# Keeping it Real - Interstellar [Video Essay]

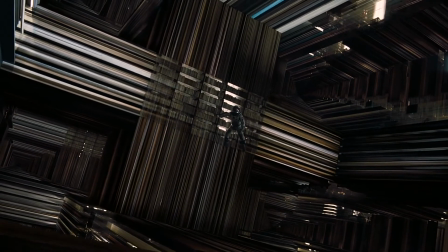The room's setup was basically based in space so the source of light was the sunlight that was directed in the room through the window.
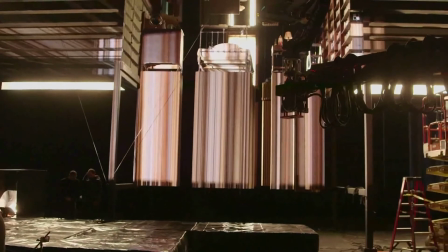There were also 15 projections running through the set to give it a dimensional effect.
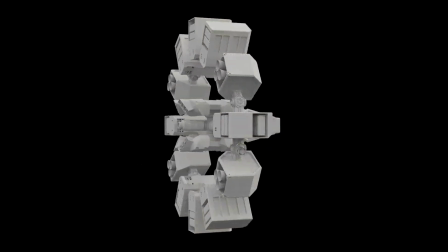To make things look real, as real it can be, most of the Nolan films are very rich in its production design.
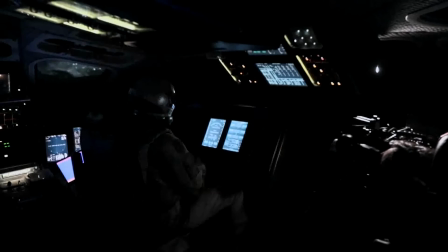In Interstellar the combination of cinematography and production design complemented each other worked very well.
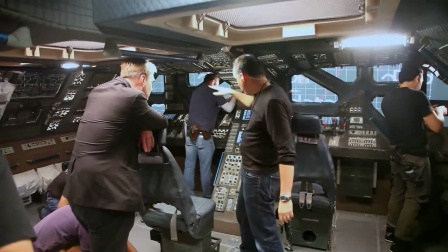Nolan wanted the design to be as genuine and as real as they can be.
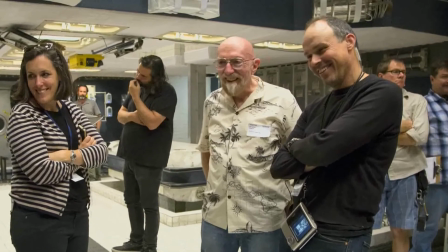He advised production designer Nathan Crowley to abandon the idea of futurism,
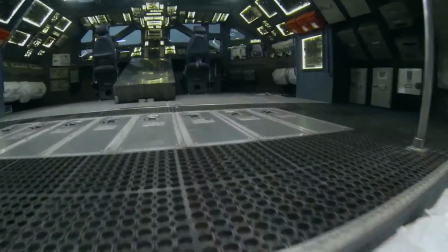instead keep things as they are and avoid any decorative design.
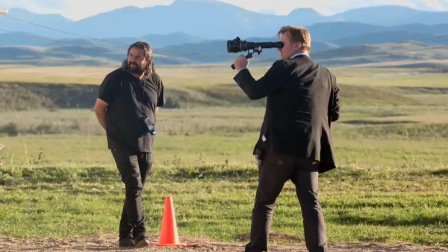The film was set on actual locations. For the sequences of the horror, the team went to Calgary, Canada.
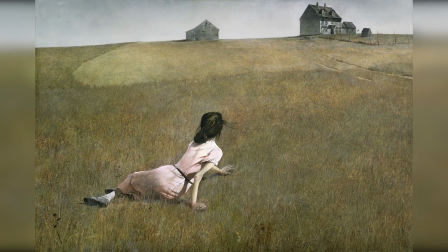Nolan took inspiration from the painting of Andrew Vestas' Christina's Word for the tone and the texture of the set.
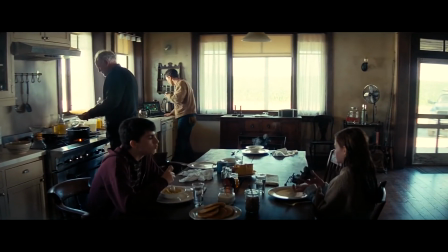An actual house was planned and built which had many props around. 500 acres of corn was grown in Canadian rocks.
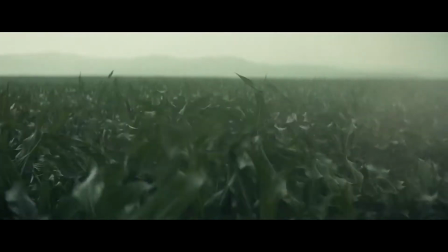It was on an altitude where the air would destroy the cornfields very easily.
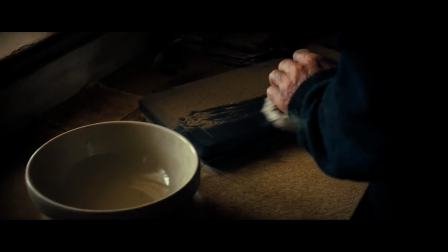This helped the film to portray. The people on the earth are facing a large food crisis.
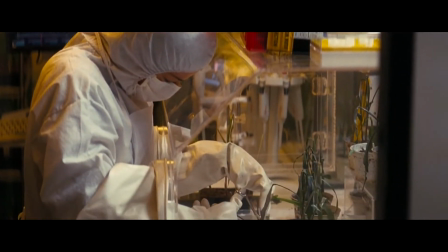Only corn is left and they are desperate to grow it anyhow they can. Later in the film we see dust storm happening.
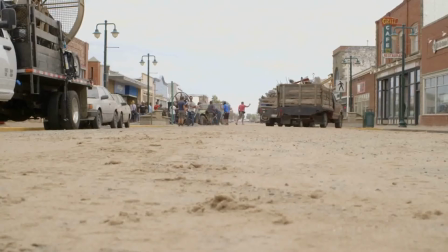This dust was not a CGI but food fillers which acted like a thick dust. This dust was spread throughout the fans in the scene.
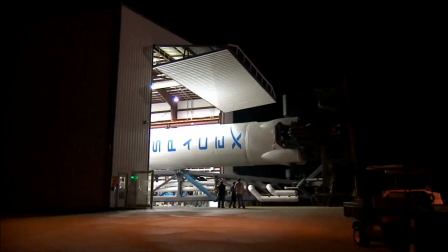Inspiring from NASA Shuttles and SpaceX rockets were taken for designing the Endurance and Ranger.
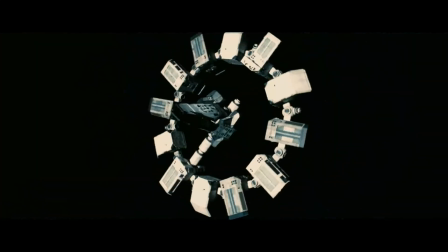Endurance had to be spinning to maintain the centrifugal force, so was designed as round.
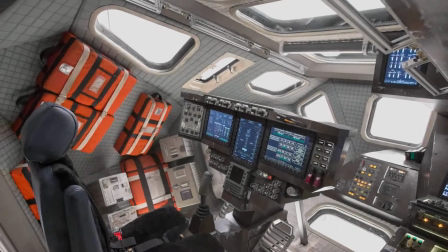Interior sets for endurance consisting of the three main parts was built
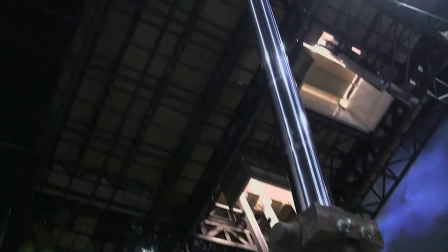on a hydraulic rocker which would shift 45 degrees up and down.
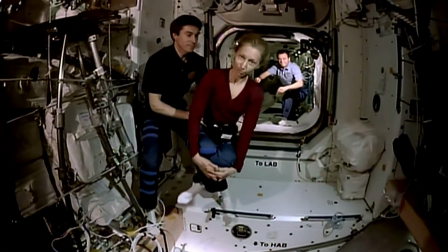The interiors were very similar to the International Space Station. The design for the spacecraft was made as per the storyline,
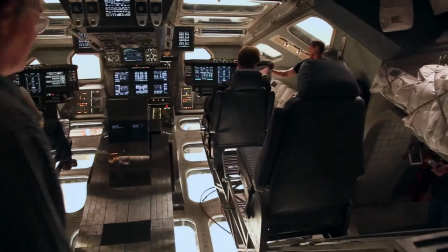which says it has been built over 20 years so it was a mix of old and new technologies.
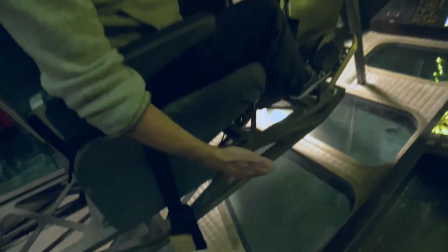It's also mentioned in the film that they have a very limited amount of funds so the rocket should have a little raw and dusty looks.
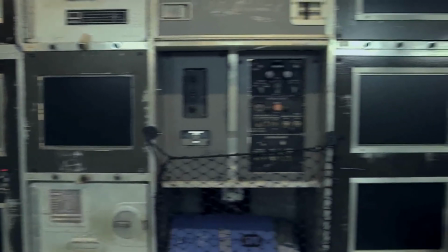Galley units and boxes were used from the airplanes. There were lots of buttons, laptop screens and work machines.
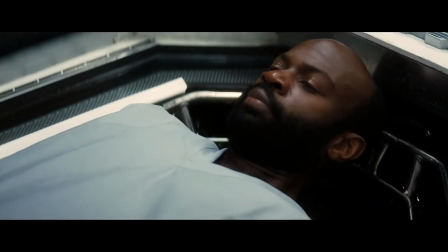The Cairo bed where the characters go for the long sleep were built in a bit modular style.
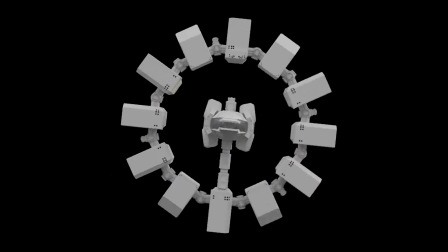The space shuttles and the space station were built in several model sizes according to the demand of the scene like endurance's 15th scale miniature
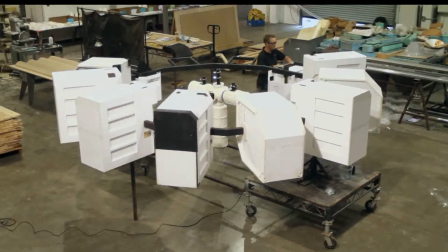model was built for shooting it as a whole and 40 feet fifth scale model
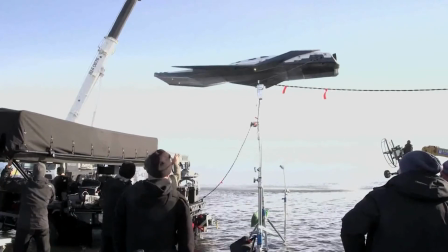was built to explode these big models were carried on the locations and shot but
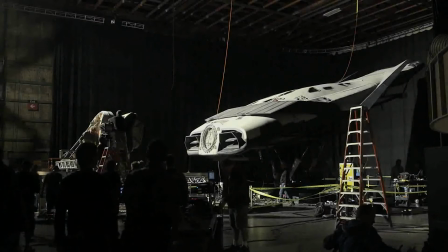Nolan decided to take these models in a studio placing it on a hydraulic and shooting
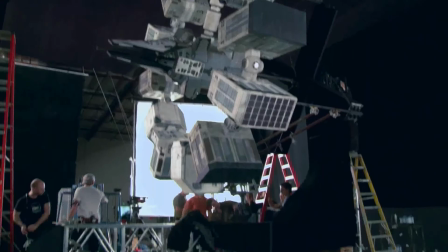it with the space projections in the background where he himself operated the hydraulics.
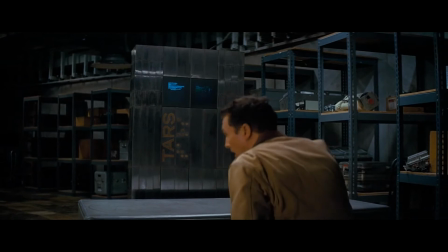Nolan wanted a robot to be a proper machine rather than having a face of a human.
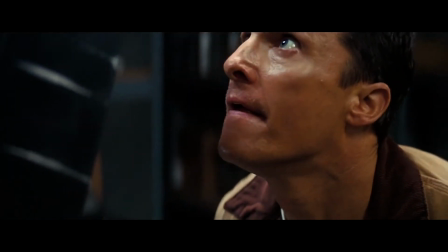The inspiration was a tripod kind of machine.
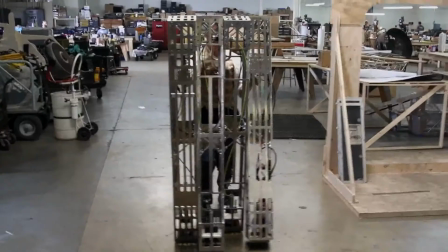It was designed in a puppet style operated tin structure which can be operated by humans and vehicle rigs.
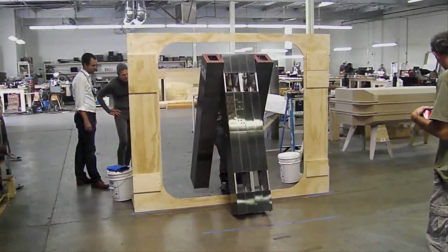The final structures were made up of metal which were quite heavy to operate so the pressure pumps were installed to operate them.
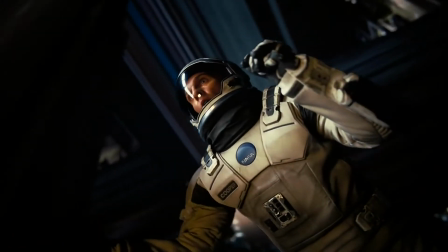The tesseract in the film is Murph's room where Cooper sends her the text messages.
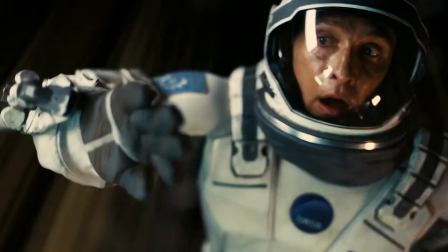It is in a special dimension.
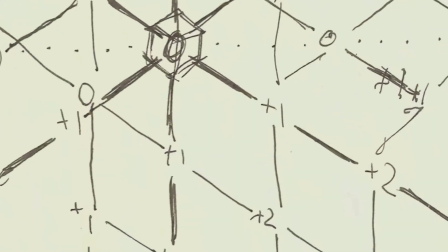To create a proper logical tesseract, it was first mathematically equated and the set was created in a format of four-dimensional cubes.
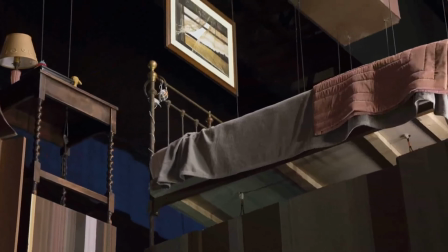The same room was recreated multiple times in a stretched manner which was sent
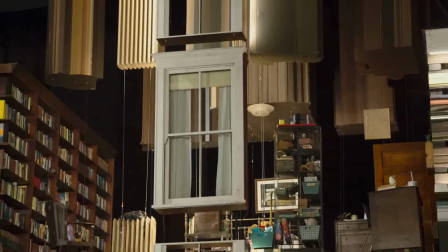to the special effects team to enhance it into infinite timelines and projections.